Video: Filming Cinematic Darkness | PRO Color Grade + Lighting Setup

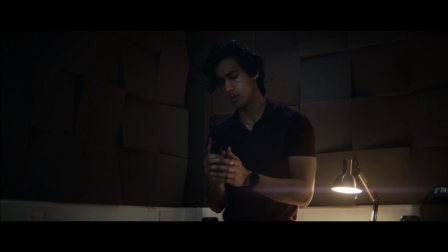2s
So you're wanting to create a dark short film, not necessarily in terms of the story that you tell, but more the cinematography.
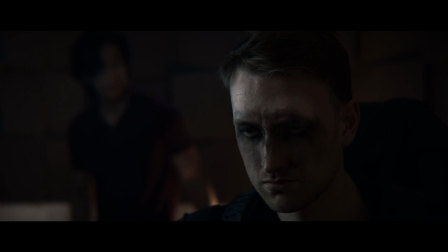8s
It's literally a dark image that you're wanting to create. But the problem is every time you take the lights out of the scene and hit record, you end up with an image that is mostly black, but also incredibly noisy. How do you solve these problems without flooding the scene with light and completely ruining the atmosphere or mood you're trying to create?
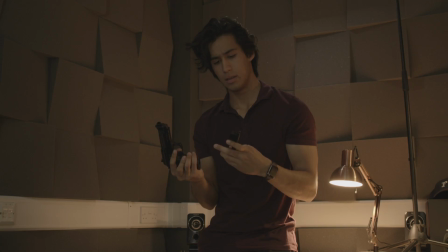23s
Let's take a look at a few tips.
Too bright.
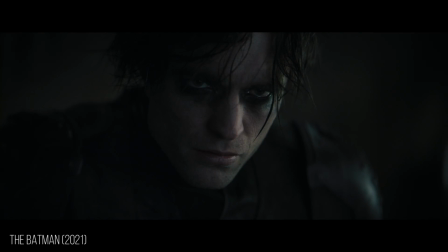29s
Movies and TV shows have been getting a lot darker over the last couple of years, and this is caused by several things,
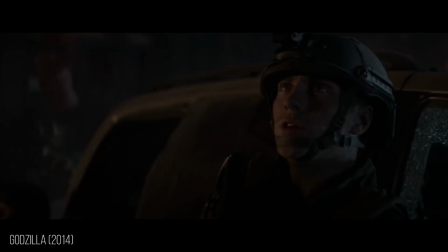35s
including the lighting on set, the set decoration and costumes, and the color grading and post-production they go through after everything has been shot.
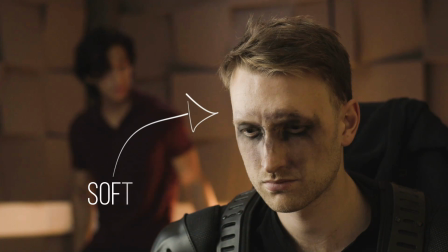41s
So how do you match this look at home? The first thing is to use soft lighting. There are a couple different ways to get soft lighting.
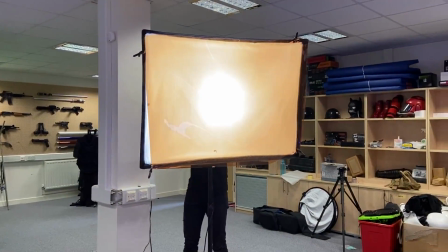47s
The first is to use a softbox, which is the kind of light that we have here. It comes with a diffuser built in to spread the lighting and make it less harsh.
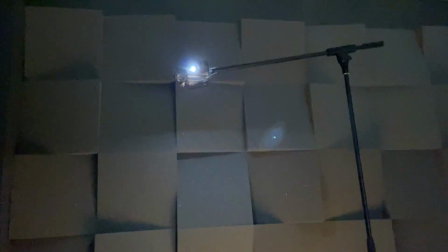54s
You can also bounce the light, so if you don't have a diffuser, you can point the light away from your actors and bounce it using either a white wall or a reflector, or basically anything white.
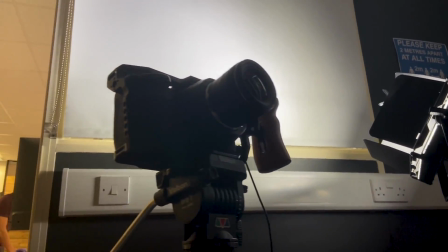63s
That's how the light is reflected. Moving the light farther away from your actor also diffuses it.
Oh my god.
It's kind of a given that you should avoid overexposing any part of your shot,
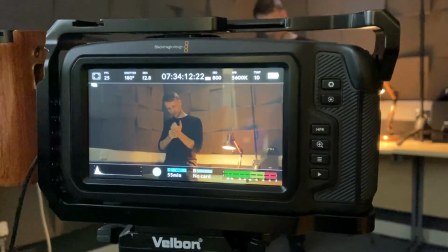73s
but it's also important when you're lighting for darkness that you don't have any areas which are much brighter than the rest of your footage,
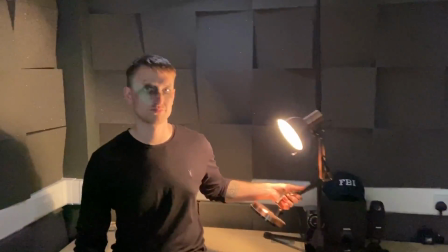79s
even if they're not technically overexposed. These areas are going to be harder to bring down to match everything else when you're actually color grading the shot.
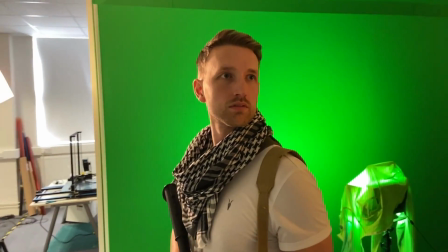86s
What you're trying to avoid is the harsh shadows on your actor's face or the set that you're shooting.
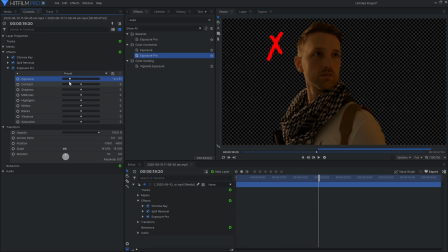90s
This is because even if you color grade the shot later, your eye will be able to tell that there are light and dark areas because of those harsh lines.
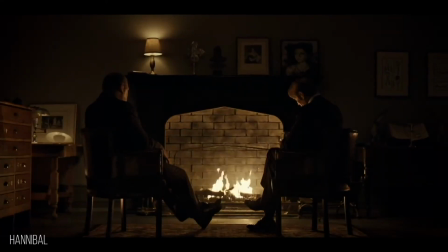98s
Speaking of the set, it is important that your art direction helps the idea that your footage is going to end up dark.
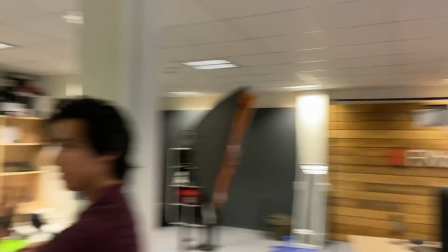103s
You can't really have your actors wearing neon and bright colors and then expect the footage to look good when you turn down all the colors and brightness. Be careful though, that doesn't mean you should put all of your actors in black clothing because the details will quickly be lost. An example of this is Severus Snape from the Harry Potter films.
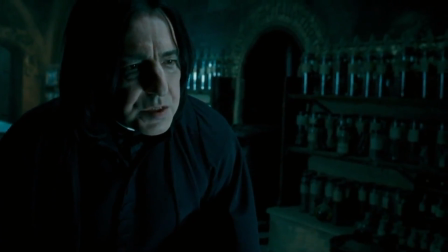118s
Even though his costume appears black in the final shots, you can see from behind the scenes photos and videos that it's actually a mix of dark blues and dark greens.
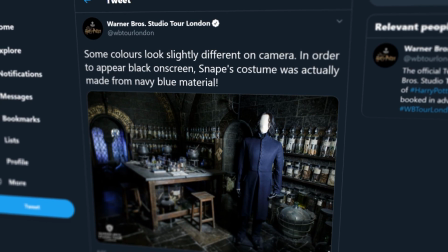126s
This is because the color grade plays a huge part in the final look of your film.
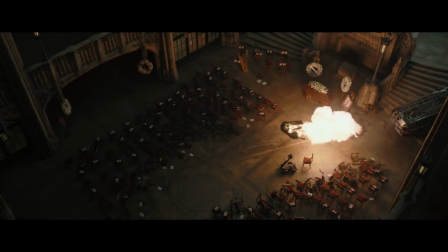130s What is the price for your blind eye?
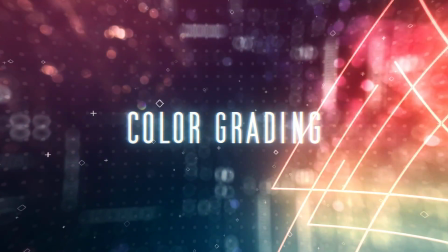137s
The color grade is what happens after you've shot your footage and are now bringing it into your editor of choice. Of course, we're going to go with HitFilm, so these tips will cater to that software. When it comes to the color grade, it's not as simple as just turning the exposure down all of the way.
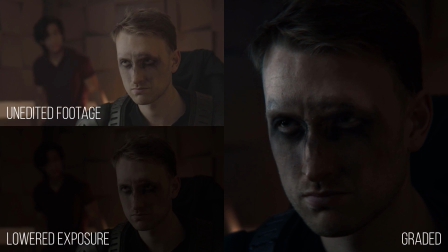149s
An important thing you have to do is respect the highlights and the bright areas of your footage. If you're using HitFilm Pro, I would highly recommend learning how to use the scopes panel if you don't know already.
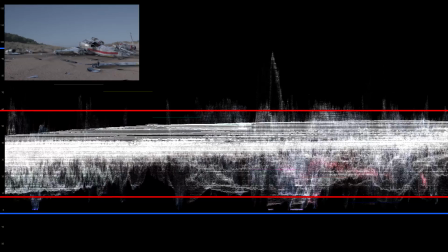158s
If you're an Express and want scopes, take a look at the Color Scopes pack.
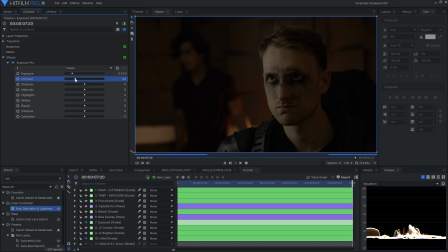161s
You can start by lowering the exposure, but then tweak the other values like the shadows or the black areas so that you don't lose detail when everything goes down.
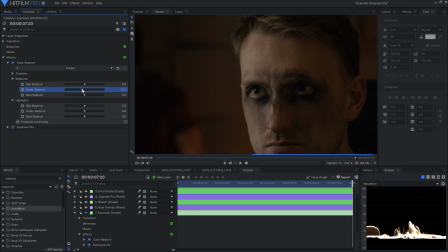169s
It can be useful to use the color balance effect, which affects the shadows, midtones, and highlights separately if you need to adjust specific areas of your footage. Also remember that when things get dark, they tend to lose color, so be sure to bring that saturation down the darker you go.
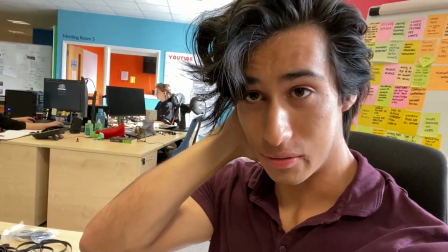183s I don't think Tom has fully recovered from the shoot earlier today. I'm a bit worried about him.
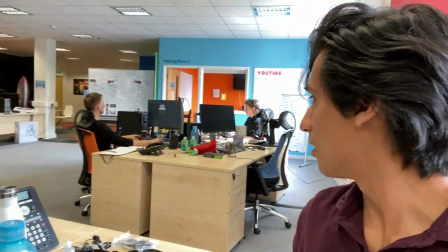188s Tom?
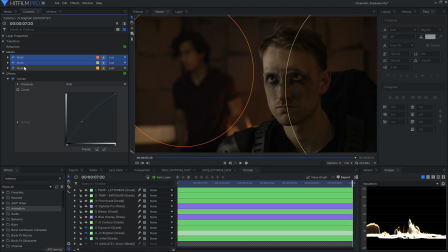193s
Remember that if you put your effects on grade layers, you can mask them out so that they only affect specific areas of your footage. So if you've lowered the brightness of the entire shot and are liking the way it looks, but you want your actor's face to be just a bit brighter, you can do that with a mask.
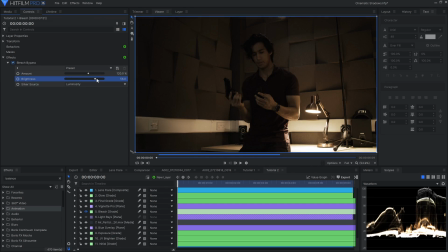206s
Check out the bleach bypass effect as well. This is great for adding a sort of silvery look to your footage.
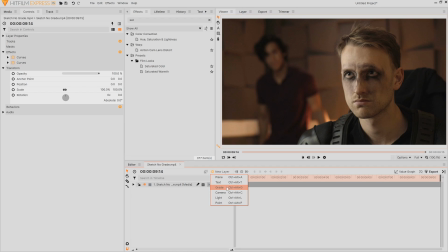211s
Be careful though, because it does crush the shadows quite a bit. If you're an Express, you can achieve this with a hue, saturation, and lightness effect on a grade layer. Remove all of the saturation and then set the blend of the grade to either soft light or overlay.
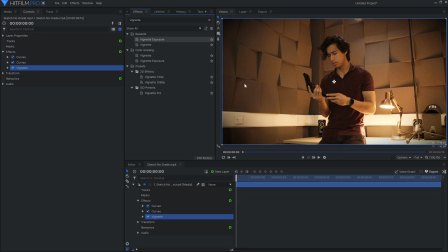224s
Vignettes are also a good way to darken the edges of your footage and draw focus to an area that you want. But they can be used incorrectly because what they're doing is just overlaying black onto your footage.
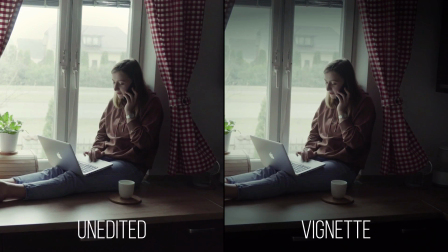234s
If you have a highlight in your footage, like a window or a lamp, and you add a vignette on top of that, it's going to dull the footage down to a dark gray, which isn't very appealing.